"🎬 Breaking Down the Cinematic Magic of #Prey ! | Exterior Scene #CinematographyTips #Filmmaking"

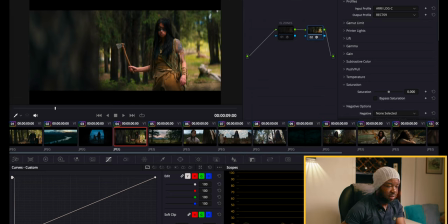And a lot of this has transpired. there were some places whereby they had to like overwork for it which I
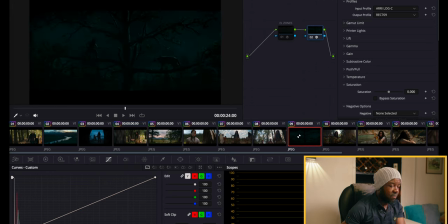did not include in the shot like for example some of the night the fog scenes with the predators that was like a different
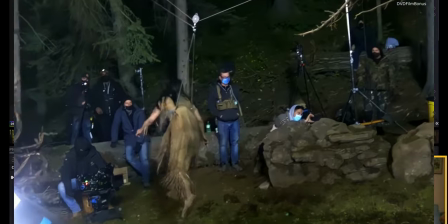long onslaught that they had to do with the with the managing of the
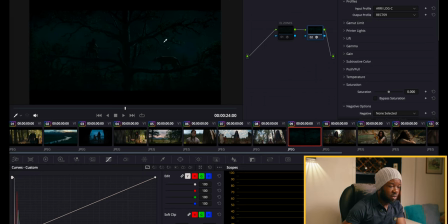consistency of the fog bear and some of these shots were also like VFX like if you look at this shot here
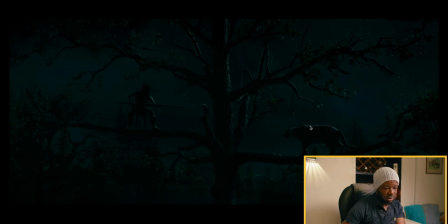most of it is generally VFX because generally the line is not real though and they have to like do the blue screen and the green screen to
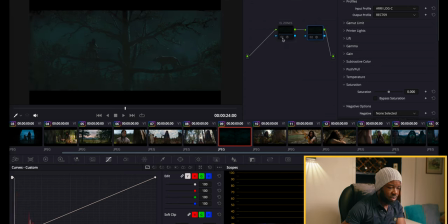be able to get like the shot you get where the levels were real some of them um you could see how they managed the under exposure
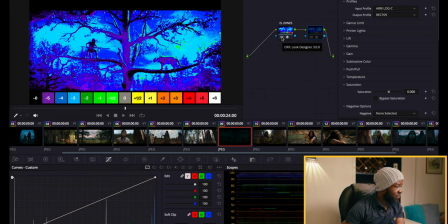and keeping it noise free just playing on the undertone of from minus three to six which is where um they allowed most of it um did leave you get and balancing and shooting that because even if you see this is like a light that's actually coming in that you can see that's highlighting
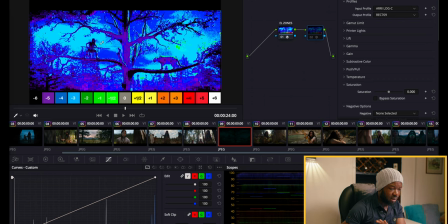her that's giving her like this half stop of exposure that's giving her a little bit of rim you get so you can tell like the
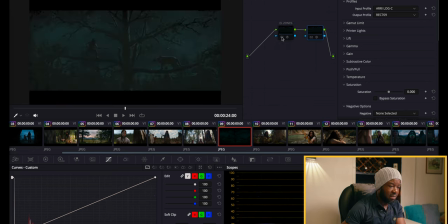du source this was they didn't actually light it with the actual moon but they made it look as though it was the moon that was lighting it you get by giving that not so hard defined shadows but making it to actually like kiss the trees and actually open up the background but a lot of
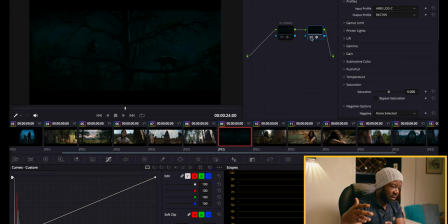it was less invasive and was able to like shape and craft things and be able to like play with degradation of the shadow tones to be able to make it a lot more um separated removing absolute black from most of the tones that exist in
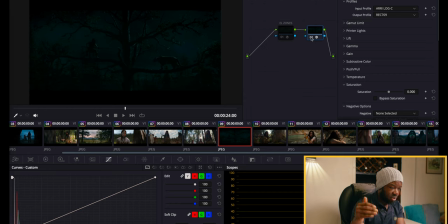murky shadows so it's not like it's flat as black it's not bright as day you can see like there's a cut off the light that's coming it's been cut off by the trees it's not going to like the ground here so all of these things are like um trying to simulate how it will how nature actually if this was in nature how it would look
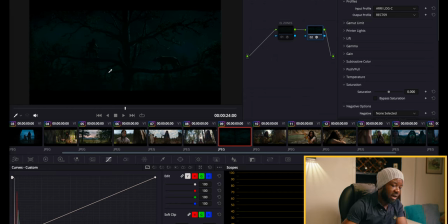like as opposed to heightened reality and i think it makes a very interesting um case study right so you can go watch the film and look at some of the interviews that um they had online about what about the process of the film but generally most
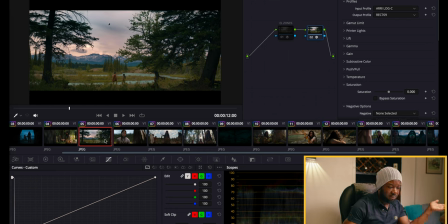of this speaks to the fact that for example this last wide shot that we have in the frame right there is no way they could have lit this you get if not being pressed there on the time and same theme carries on throughout
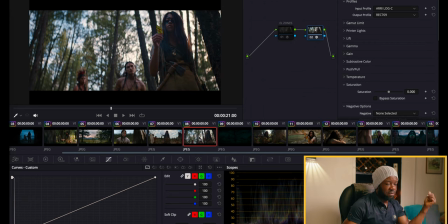every part of the frame a bit of bounce a bit of fog for atmosphere great lenses i believe there's the cook lenses on on this film the cook anamorphics and just walking and massaging um the entire terrain
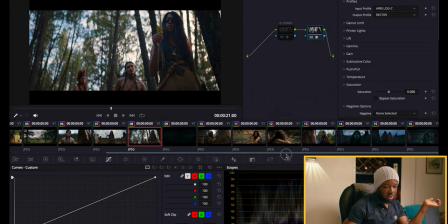allowing like nature do the heavy lifting while you are like big on schedule you get and also having the patience to admit it that oh we didn't have the shot today because sometimes well with nature also comes the unpredictability of weather you get which is why they have you might have like time
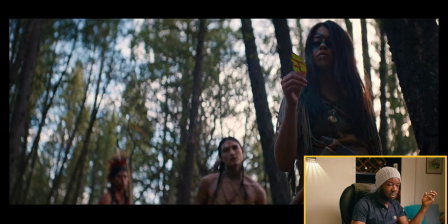your seasons and know when you'll be when will be a good time to actually make some of the shots um or when to
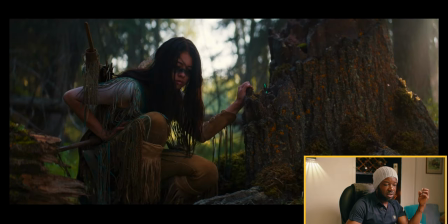be good to actually work with them so this actually bleeds into the whole